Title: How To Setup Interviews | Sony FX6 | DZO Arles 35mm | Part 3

What's up everyone? Hope you're all good. So this is part 3 of the interview process that I've been doing really.
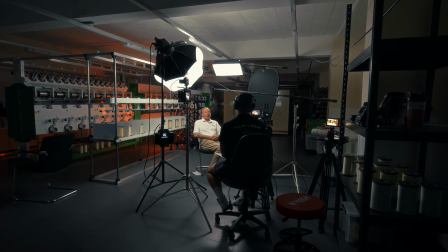24s
The first one we did in a factory, in a sewing factory.
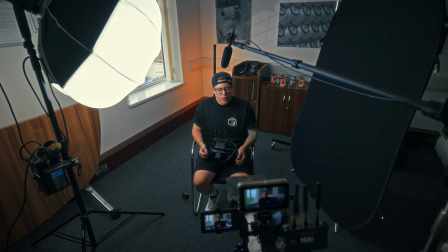28s
The second one we did in the sewing factory, but it was more in like an office space and just showing how I would transform that. And now we are currently in the woods. There are people walking up and down and back and forth, and they are probably looking, so I'm probably gonna have to stop a few times because you're gonna hear them shouting for the dogs,
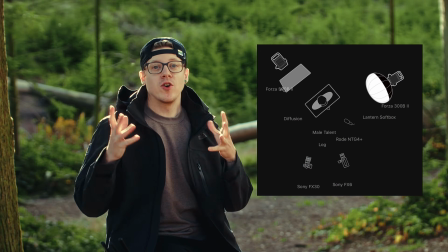47s
which I'm gonna stop right now. So what I'm gonna do is just run you through the process and the setup that we've done.
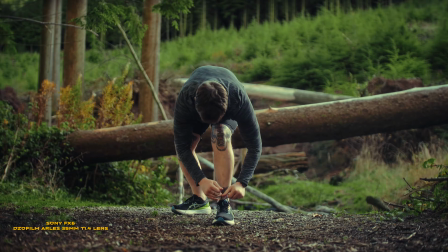54s
But first of all, the reason why we're here is because my friend Ben is doing something for charity.
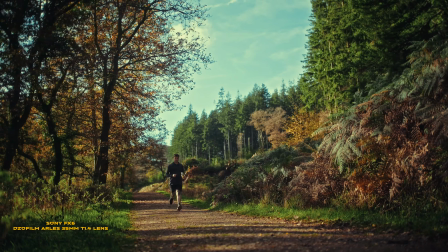60s
I'm not gonna go into too much detail with it right now, but he's doing stuff for charity,
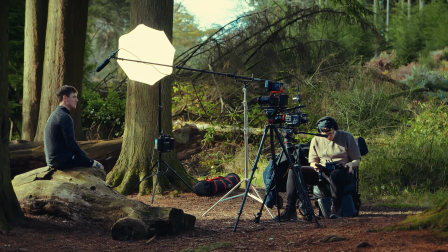64s
and I've decided to do an interview with him in this location, this spot.
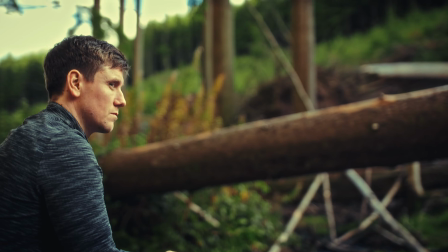70s
It just seemed very relevant for what is going on with the interview. So let's just go through everything.
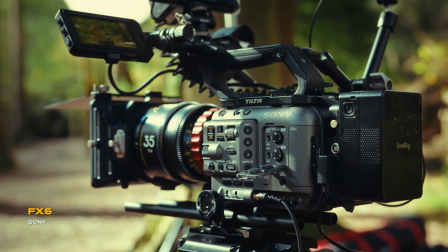75s
So I'm currently filming on the FX6, and I have one of the new Arles DZO film lenses. They are T1.4. I think I currently have it around T2.0.
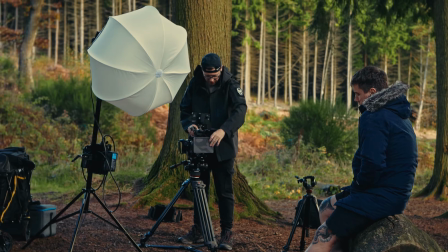90s
I then have the tilter matte box with the tilters
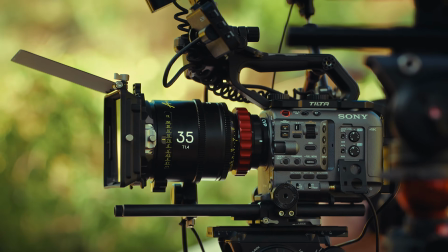95s
1/4 black mist Pro Mist filter on it.
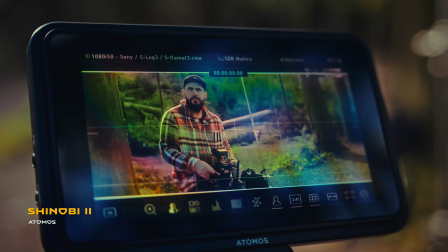99s
I then am using the Shinobi 2, Atomus Shinobi 2, brand new.
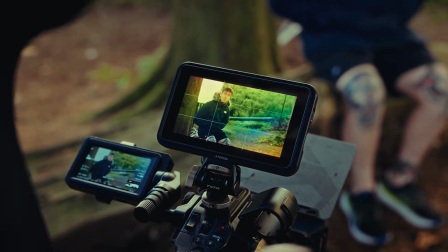104s
That thing is incredible. That will be a different video at another time, just how thin it is and just how lightweight it is. Coming away from the Ninja to it is like a game changer for me personally.
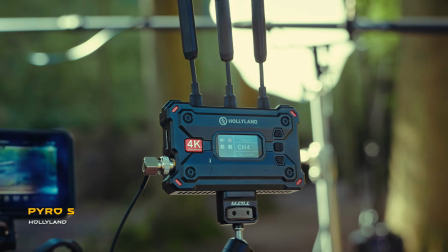116s
I'm then running the Hollyland Pyro S's into this right here.
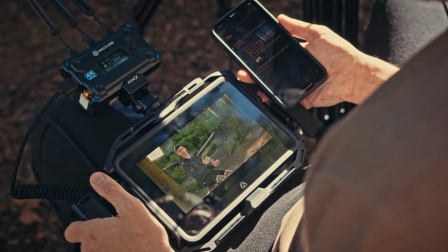123s
This is the Atomus Shogun. Using it as just a director's monitor for when we were doing Ben's interview really. I then have the FX30 as my B cam with a Tamron 28-75 lens. Was going to use the DZO Arles lenses for it, but I didn't have another PL to E-mount adapter for it.
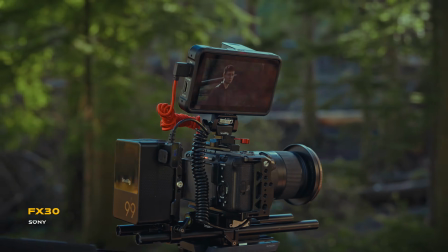148s
So we've just put on something with autofocus for now and just gone down that route.
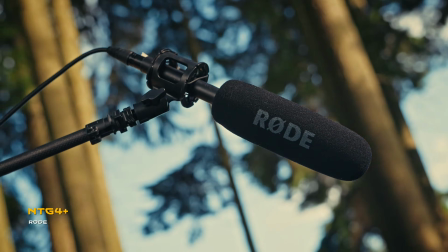152s
I am then using the Rode NTG 4 Plus as the boom mic.
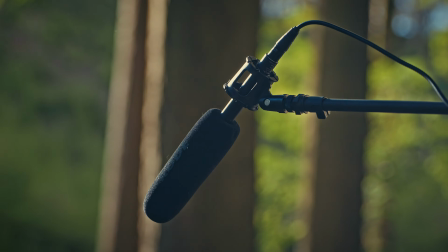157s
I feel like it's picking up the sound quite well. Obviously we've got the sound of the river, we've got the bird sounds,
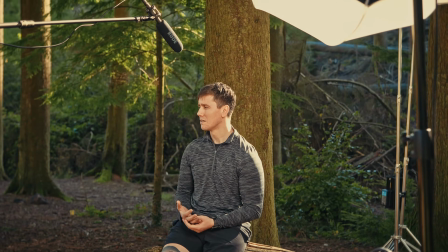166s
but a little bit of noise reduction, and that will get rid of all of that. As a rim light, hair light, we're actually using the sun, because the sun is positioned right up there.
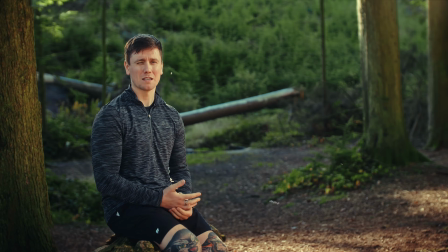180s
What I actually did for Ben's interview, which I'll put up now, I used basically a scrim,
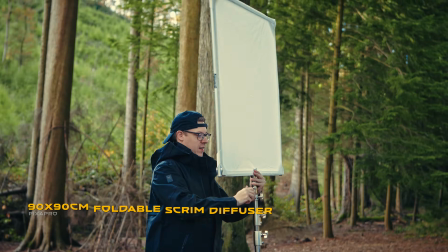186s
and that scrim just acted like a big diffusion for the sun. That just blocked everything out for that, so I didn't really need to have a light. I did have a Nanlite 500B shining through,
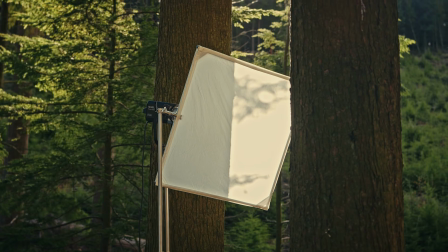197s
just in case that sun did disappear behind the clouds or behind the trees, but I feel like it worked out okay. I'm thankful though for the matte box, because with the matte box we were able to bring the panel at the top down,
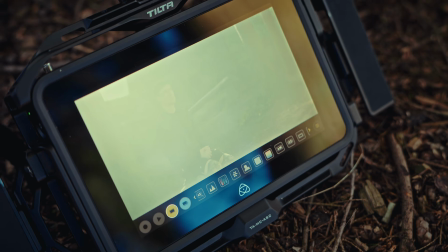214s
because where the sun kept coming around,
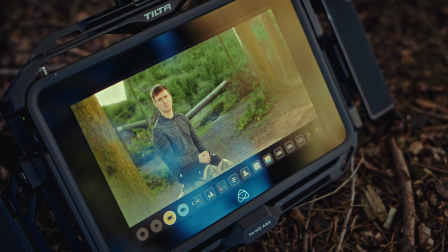217s
it was then blowing out so much light into the lens that it just flared way too much. So we brought the matte box down, that cut off that light, and that is the perfect example on why a matte box can be very, very useful when we know in the whole industry that, oh, if you just have a matte box on, it's because you can charge more and it makes it look cool, but there is actually a practical use for it. Not that you tend to need to use it too much. I've not really needed to use a matte box too much to its full advantage, but for this interview I did, just because the sun was so high and direct behind us.